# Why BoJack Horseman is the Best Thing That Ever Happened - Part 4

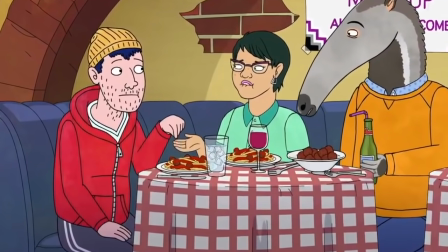But there's something more to it. It's the idea that, as an ace, Todd may feel alone, but there's a ton of other people out there just like him.
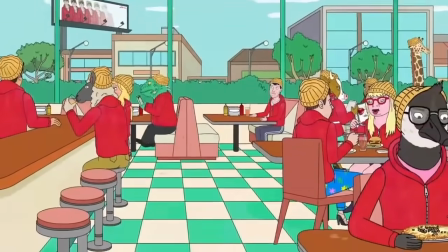Maybe more people than he expects. It's just a really nice shot that subtly conveys that, and I don't know, maybe it helps me feel a little seen.
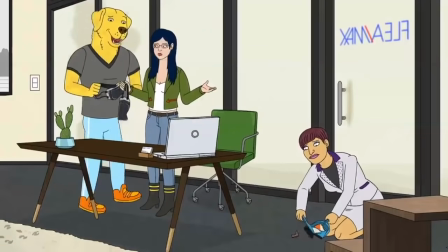I don't know. Anyway, how are Diane and Mr. Poopyburger doing? BADLY!
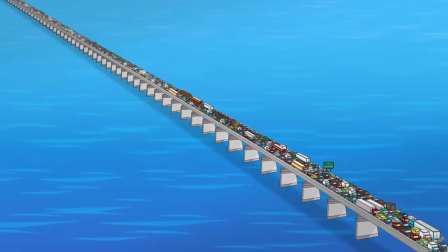So they try to go to Hawaii, using that bridge earlier in the season, but there's a bunch of traffic, so they end up staying at the roadside, uh,
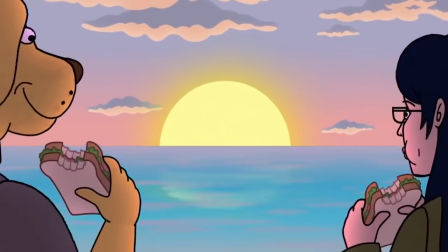seaside hotel, and have a nice romantic night as a couple for once, showing that things may be on the up and up.
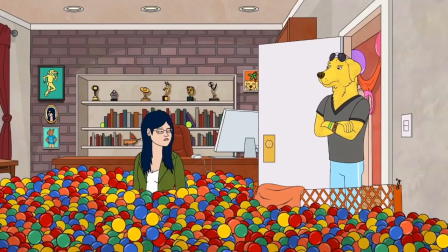Diane calls back to the birthday party from season 2, where Mr. Peanutbird gives her a ballroom. Here, while laughing in retrospect about the situation,
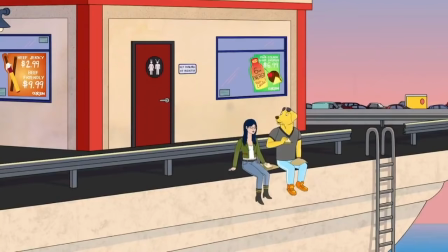Diane explains that what she actually meant was a bell room, as in Bell's library from Beauty and the Beast.
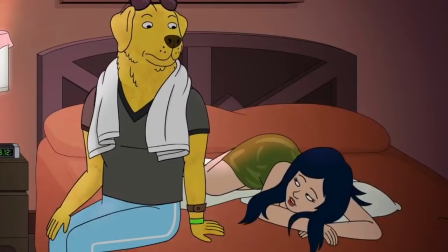After that night, they say, Screw the vacation and head back home.
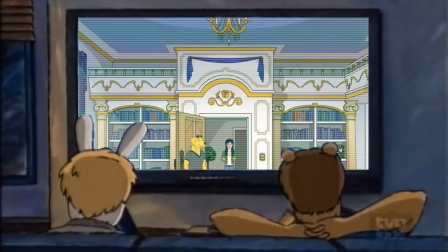This is where it all goes wrong, as Mr. Peanutbutter called his guys to construct the actual bell room as a surprise,
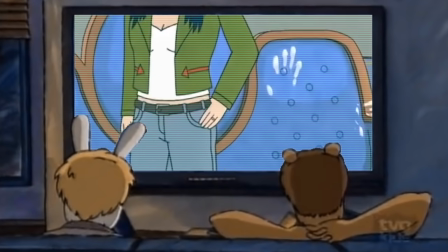and I'm gonna be honest here, they didn't even try with that paint job, what the fu- Diane, however, has a bit of a breakdown.
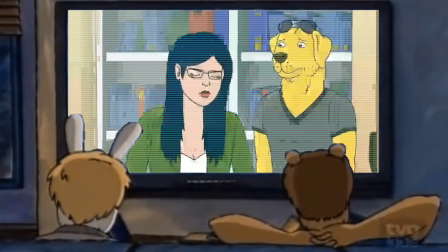See, she never actually wanted the room to be real. It was just a fantasy she had to comfort herself, not unlike Rufy.
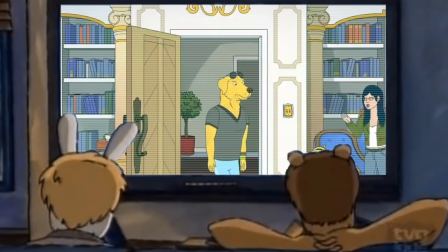But now that it's real, it's not hers anymore. It's just another one of Mr. Peanutbutter's wacky antics.
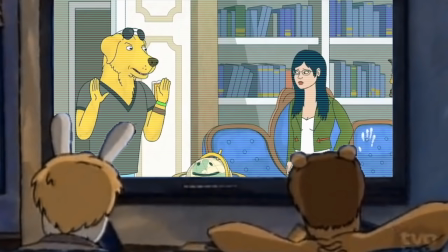She has no safe place to retreat to just for herself anymore, and this is where their entire relationship has been headed this whole time.
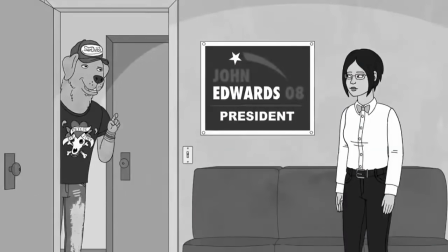While Mr. Peanutbutter may have been hearing her, he never truly listened to her.
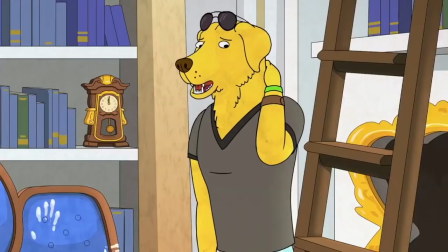I feel like a lot of people argue about who's in the right here in this scene, and there's not really an obvious answer.
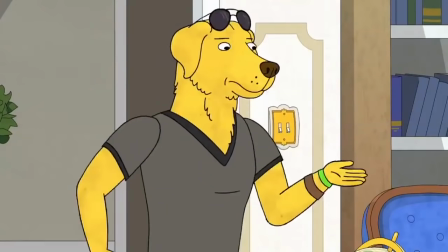Yeah, it's clear that Mr. Peanutbutter wanted to do something nice and didn't mean to be malicious at all, and maybe Diane overreacted a bit.
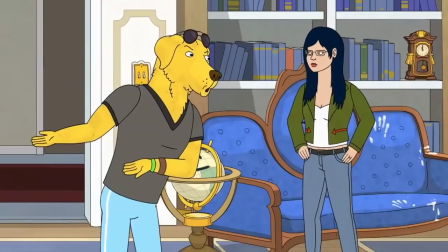But at the end of the day, this is yet another instance of him doing what he thinks is best for Diane without actually considering her perspective.
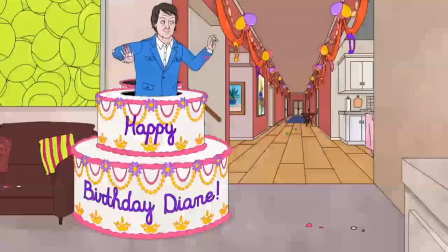Just like the birthday party in season 2. Just like the entire run for governorship.
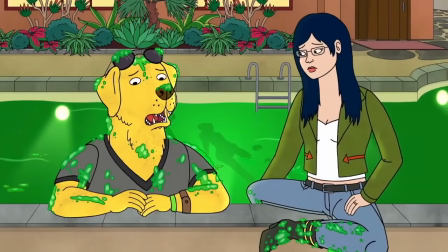How many times does she have to say that she doesn't like big gestures or that she wants to be consulted before he does something big and crazy like running for governor?
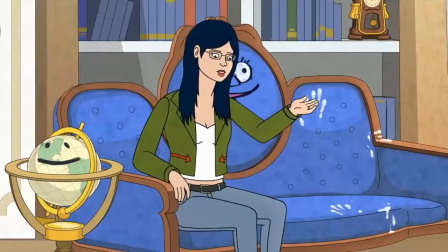This scene seems like they're gonna go back to normal at first and this is just another fight. But no, Diane just can't go on like this anymore and it's hard to blame her.
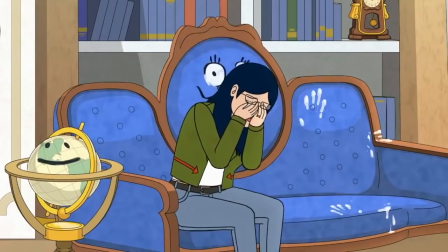But it's also hard to blame Mr. Peanutbutter because he's not trying to hurt her in any way, even though his lack of perspective does.
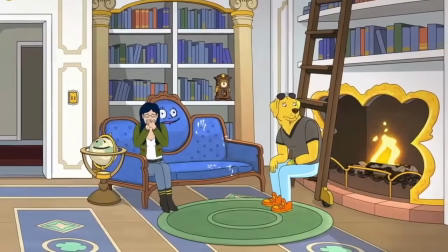It's rough that this is how their marriage has to end, but at this point, it's pretty clear that it does have to end.
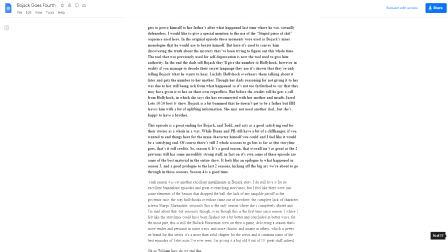At this point where we were writing this, James looked over and saw that we just got onto the 16th page of the script and said 16 fucking pages.
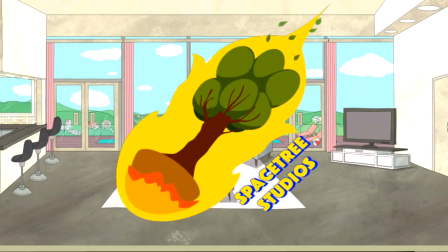And you guys wonder why it takes us so long to work up the motivation to write these. Hey look, it's Bojboy Horsebody!
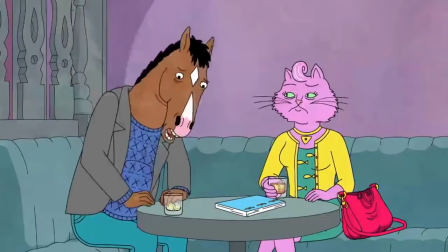So Bojack's story, how does it end? While talking to Princess Carolyn at a diner, Bojack has a bit of a Matthew Perry the Platyhuman realization,
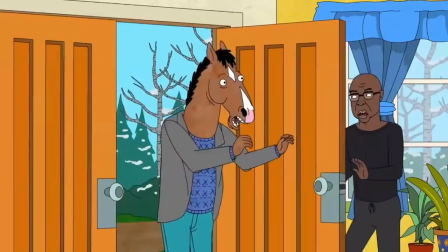and discovers the truth behind Hollyhock's mother, so he bursts into the humble abode of her eight dads to give Hollyhock the phone number.
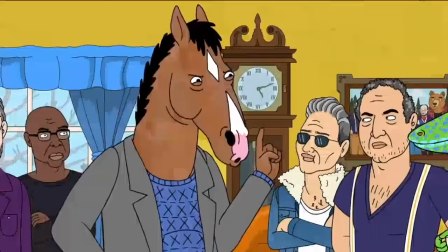Bojack gets to prove himself to her fathers after what happened last time where he was virtually defenseless. I would like to give a special mention to the use of the stupid piece of shit sequence used here.
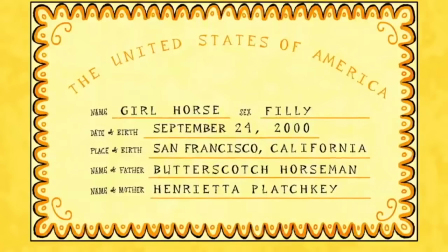In the original episode, these moments were used as Bojack's inner monologue that he would use to berate himself, but here it's used to convey him discovering the truth about the mystery that they've been trying to solve this whole time.
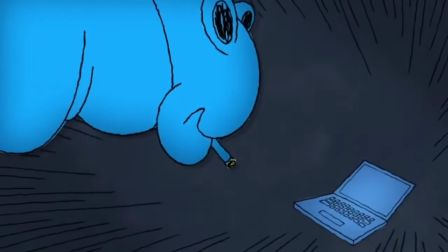The tool that was previously used for self-deprecation is now the tool used to give him authority.
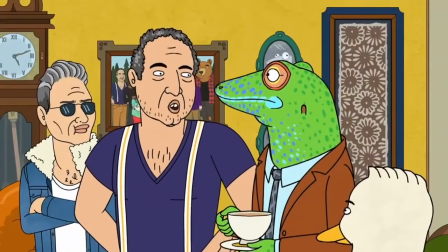In the end, the dads tell Bojack they'll give the number to Hollyhock, however, in reality, if you manage to decode their secret language they use, it's shown that they're only really telling Bojack what he wants to hear.
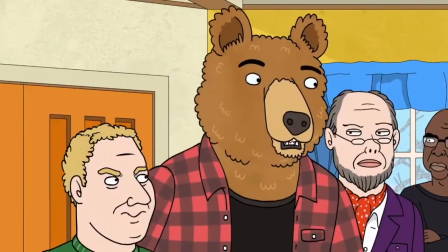Luckily, Hollyhock overhears him talking about it later on and gets the number to her mother that way.
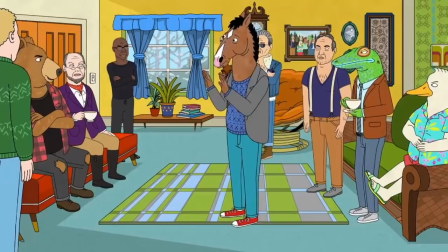Though her dad's reason for not giving it to her was due to her still being sick from it happened earlier, so it's not too far-fetched to say that they may have given it to her on their own regardless.
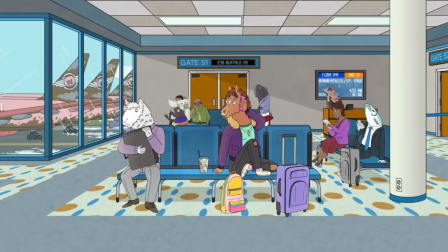But before the credits roll, he gets a call from Hollyhawk, in which she says that she has reconnected with her mother, and insults Jared Leto.
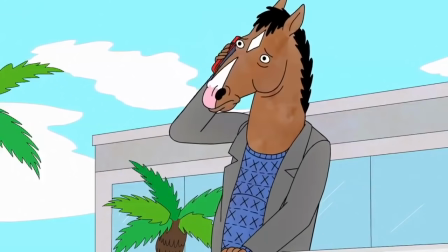Bojack is a bit bummed that he doesn't get to be a father, but Hollyhawk leaves him with a bit of uplifting information.
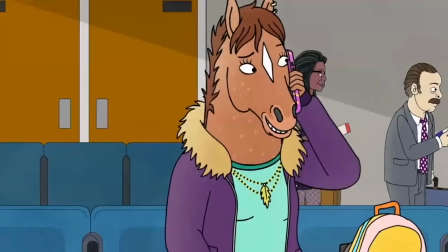She may not need another dad, but she's happy to have a brother.
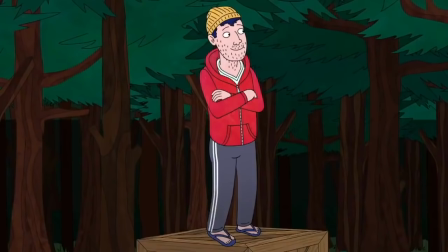This episode is a great ending for Bojack and Todd, and acts as a good satisfying end for the stories as a whole in a way.